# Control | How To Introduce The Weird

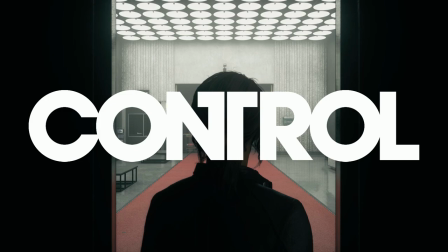364s
It ends with the large, bold, tight face seen throughout the game as introductions to each area.
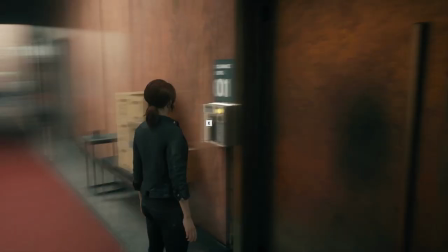370s
It simply reads the title of the game before the elevator door is open. That is the introduction to this wonderful masterpiece of a game.
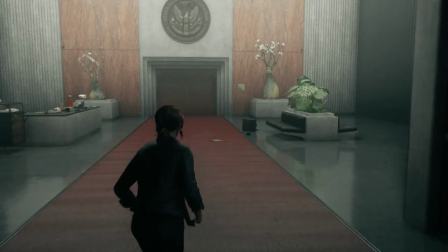379s
More information than you can interpret on a first playthrough, but just enough to let you know how wild of a ride this game actually is.
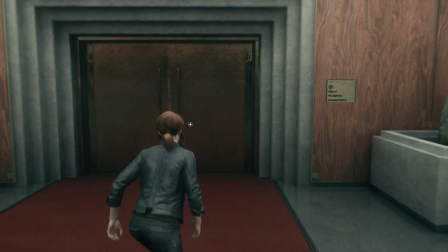388s
You never quite get the chance to catch your breath in this game.
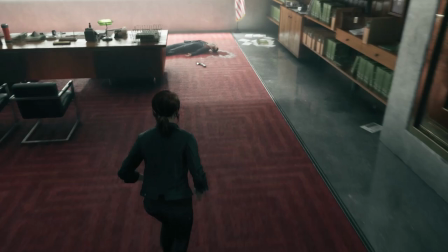391s
Just in the next five minutes after getting off the elevator, you walk into Director Trench's office as he shoots himself in the head.
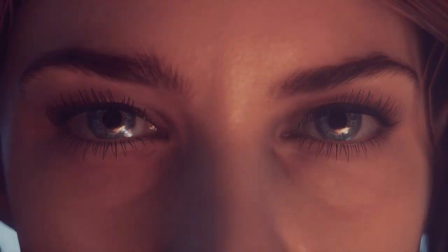398s
You pick up the gun he shot himself with, you're contacted by the Black Pyramid,
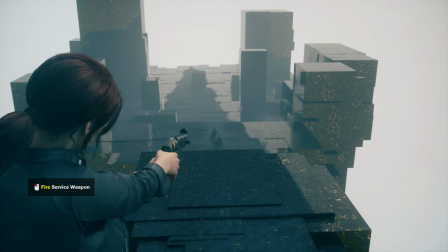402s
you're teleported to an astral plane and told to shoot these ashen monsters with this gun, proving to the pyramid that you're able to carry yourself.
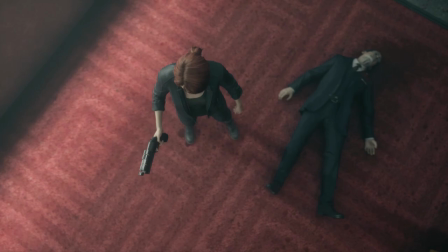413s
You are now the Director of the Federal Bureau of Control.
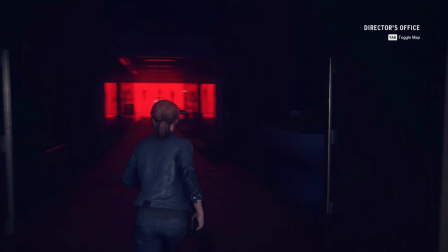417s
And the last guy, Trench, the one who shot himself in the head, he starts speaking to you about being the director. You exit his office and bam, everything is dark except a venomous red glow at the end of the hall,
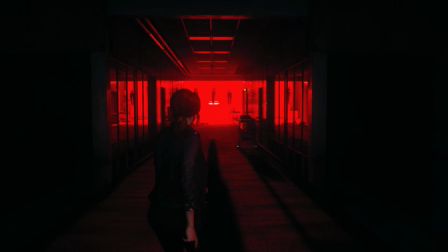431s
three bodies just floating in the air enticing you to step forward. And you do.
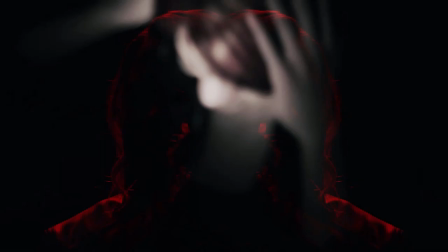436s
The red light seems to try to infiltrate your mind as you desperately try to fight it off.
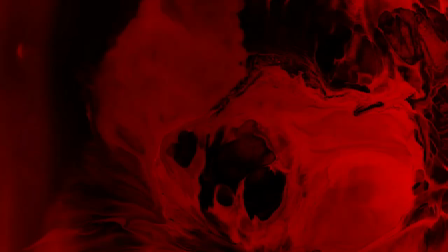441s
Using the mysterious being that is the focus of your conversation all along, you snap back into it.
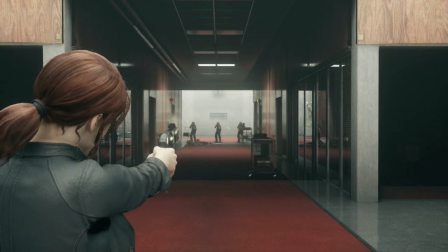447s
The floating bodies drop down and they start shooting at you. You take them out and continue on.
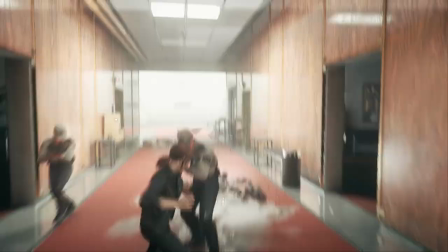453s
The only way forward is again the way that you came from. But again, its destination is different from where you began.
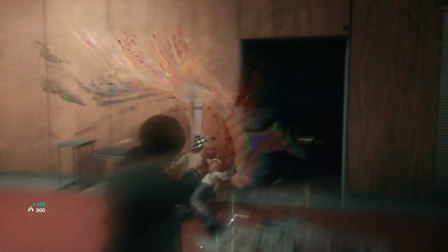461s
You see, the thing about control is, you're never in control.
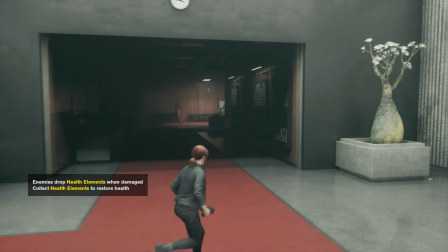467s
Jessie is placed where the board wants her to be. You just keep moving forward.
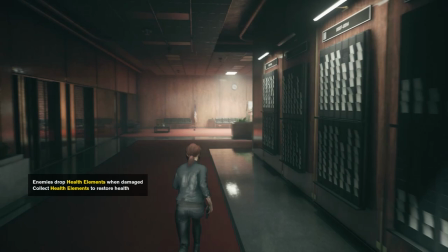472s
I love my time with this game, not just the absolute beauty of its introduction, but the whole package.
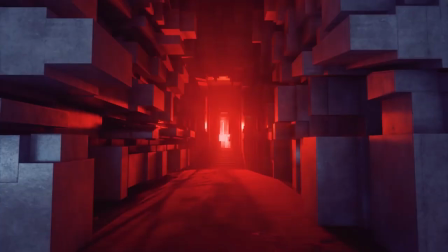479s
The aesthetic design attributes to the weird and the unknown.
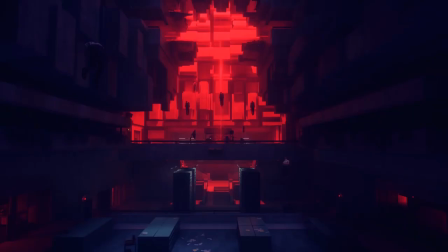483s
Dramatic lighting such as the harsh red glow is injected throughout the game and it adds contrast to the otherwise monotonous,
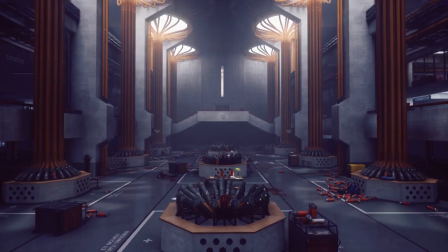491s
brutalist architecture. These large, detailed areas are meant to be busy,
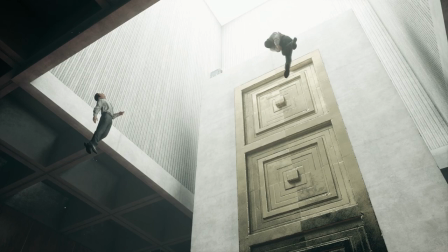496s
filled with people at work but they are laid bare. only the floating bodies remain the hiss die and they explode
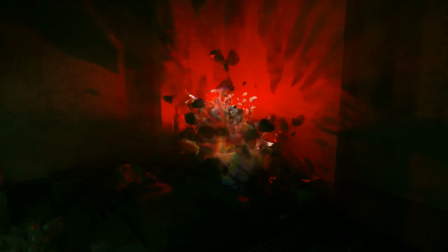503s
into rainbow spectrums beauty and death red which reality is real
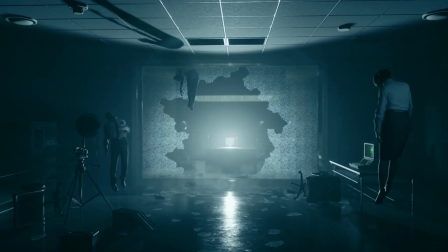509s
who has control you can almost hear our words but you forget this happens
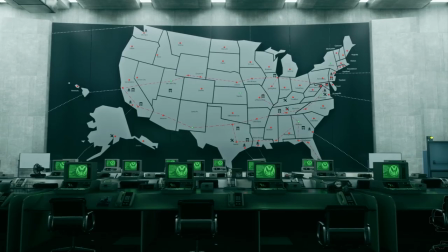514s more and more now you give us permission and your regulations we wait in the stains the
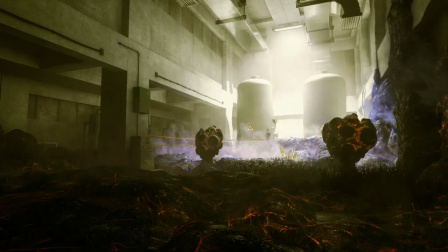522s word that describes this is redacted repeat the word the name of the sound it resonates in your house.
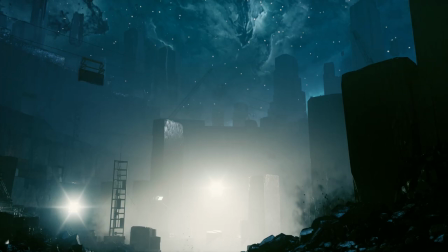530s After the song, time for applause.